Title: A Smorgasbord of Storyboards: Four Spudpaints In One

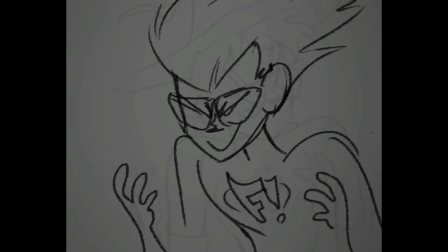Something else I wanted to talk about, right, I'm just rambling and remembering things that I had planned to talk about.
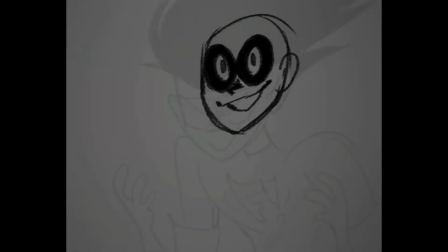The reason I gave Dexter a wizard hat, I honestly just initially did it because I thought it was a fun little character thing.
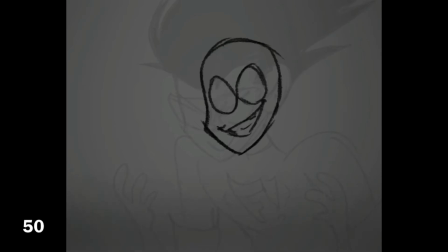Like, he's so excited to get his crush and his 2 father figures over to play D&D with him.
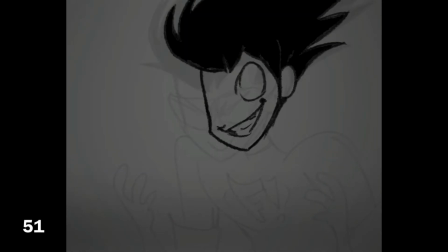And he has this campaign planned out, and he's so into it, and he's having so much fun with a little wizard hat.
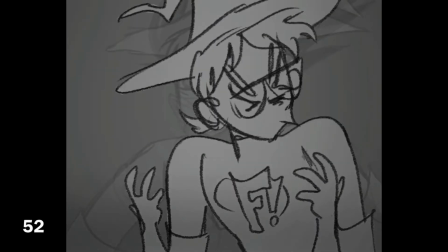And I just thought that was a nice little character thing that, like, he never gets to play D&D with anybody,
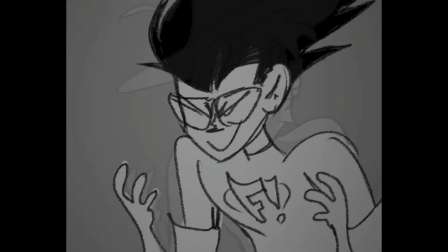so when he does, he goes all out and he gets a little wizard hat so that he can be a good DM.
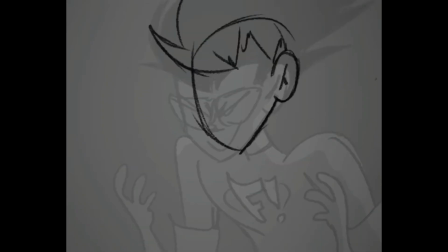But also it ended up being, like, a good practical choice for making this shot look better,
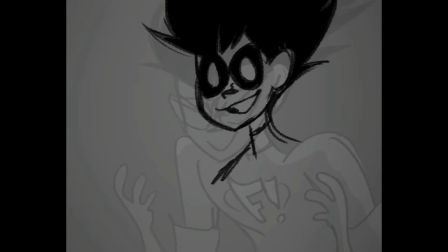because the transition from Dexter's short hair to Freakazoid's long hair would have been a lot more awkward without the hat,
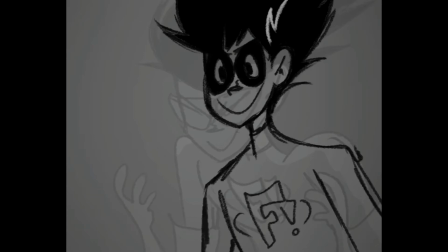I noticed as I was drawing it. So I wish I'd made the hat black, too.
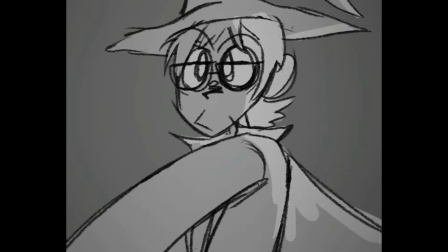Like, if I'd just gone back in and colored the hat black, it would have been an even easier transition on the eyes, but I didn't do that.
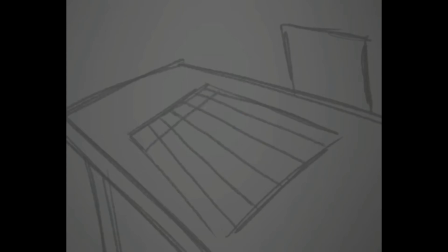So, just know that if this were to ever actually be animated, which it won't, I will not animate it. You can't make me. The hat would be darker.
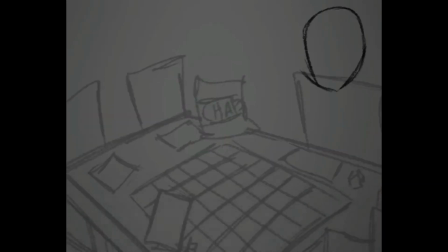Shout out to that Chaps cameo. I think that was from Steven Universe.
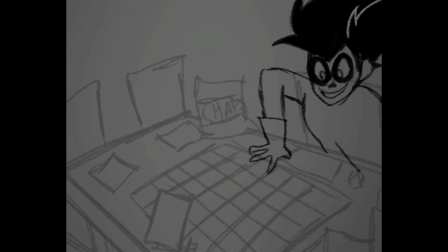Chaps is from some cartoon. I think it's Steven Universe, yeah. Yeah, I just put that in there. I don't care. So, the reason that Cosgrove is just constantly eating in this one is first of all, that was my role in D&D.
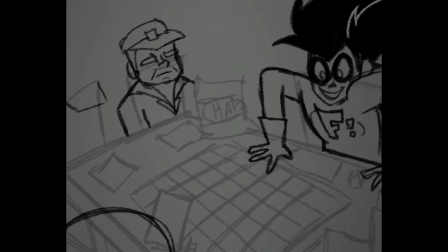I was the snack hoarder when I did play with my friends. I just have snacks all the time, and I thought that would be a little character trait I could transfer over to Cosgrove from my real life experience playing D&D.
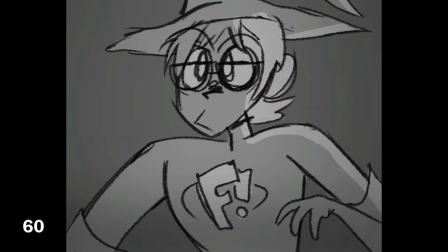Because he seems like Dexter would invite him to do this,
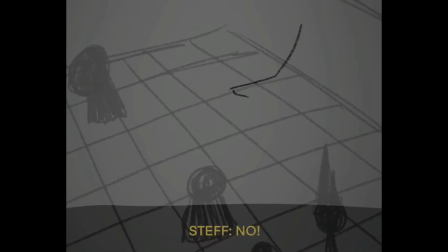and he doesn't really want to, but he wants to be there for his surrogate son.
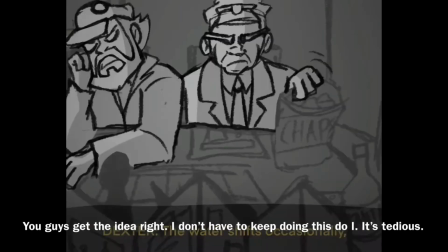And then Dexter's like, I'll have chips. And he comes.
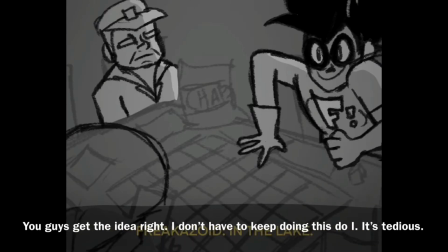And it would be, I don't know, I just like that fun little character thing.
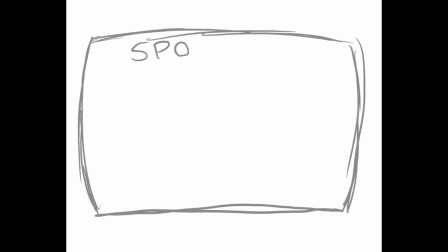So, I've finally been getting into the McElroys during this quarantine.
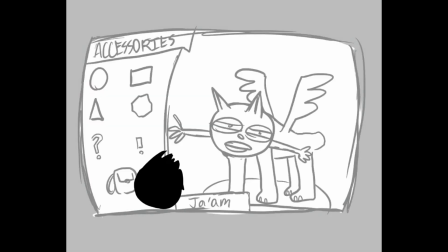I listen to so much My Brother and Me a day now. Like, I never had time before.
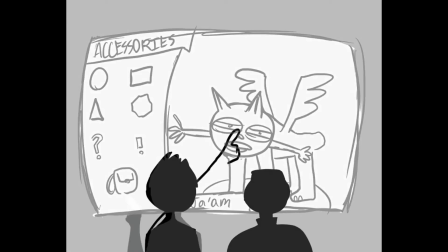I never liked podcasts before we were stuck at home.
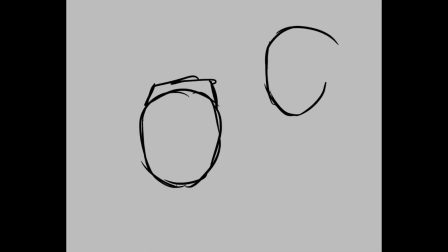And now I love listening to the advice podcast for the modern era.
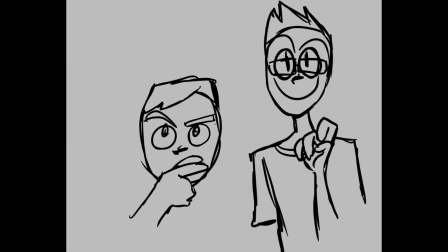I love all of it. This clip is from Monster Factory, though. So I don't know why I'm even saying this stuff yet.
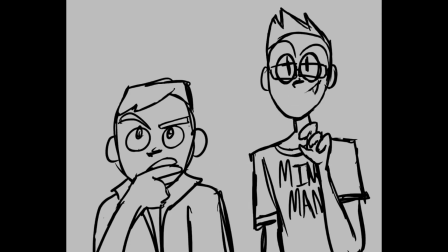I should save it for when I'm actually storyboarding the My Brother and Me bit.
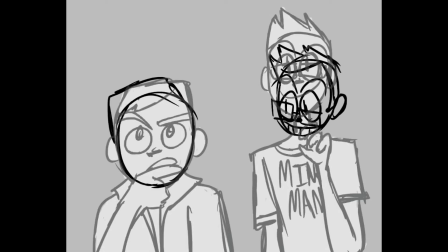But the whole premise of this board was I wanted to see how quickly I could get one done.
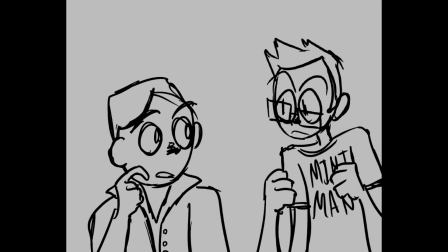That was it. And yeah, it took 3 hours and 11 minutes.
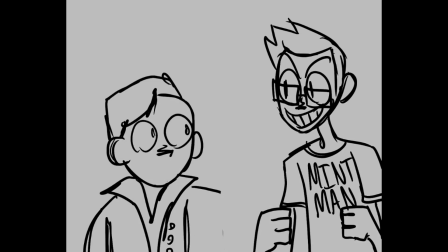And most of that time was spent on this shot, the backpack for his applesauce, that one.
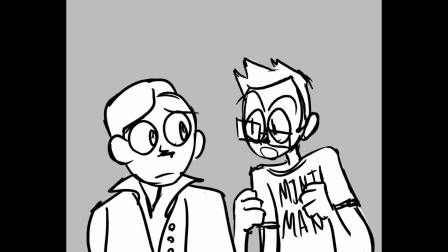And it's the one that I like the most. I actually really love the way this shot turned out.
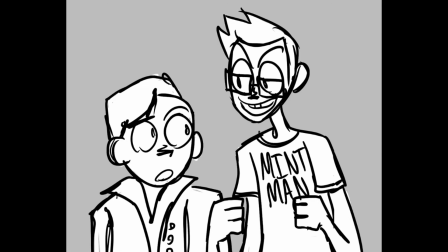I think I did a good job of portraying the bouncy movement. And the rest of it doesn't look that great, because I was just like, oh, I spent so much time on this one shot.
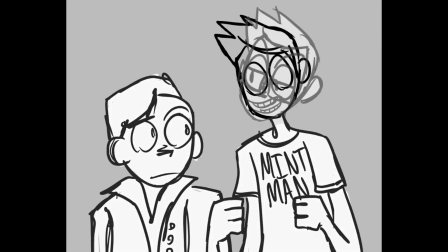I don't want to spend that much time on the rest of it, because then my whole like premise of doing this will not have been a thing.
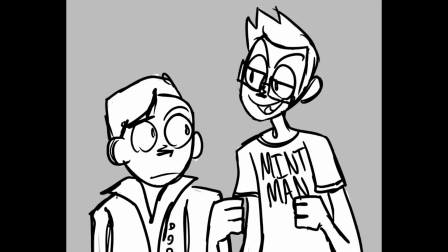And so I sat down to do this, and I was like, okay, I'm only going to give myself one day.
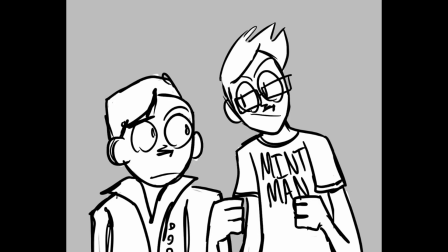So this was 3 hours spread across one day. And the backpack for his applesauce bit,
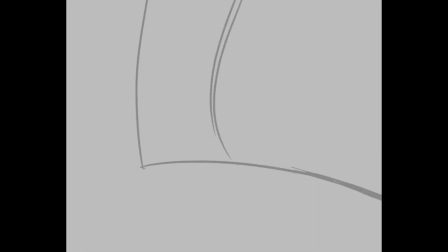I think just by itself took like half that time that I spent on the total thing.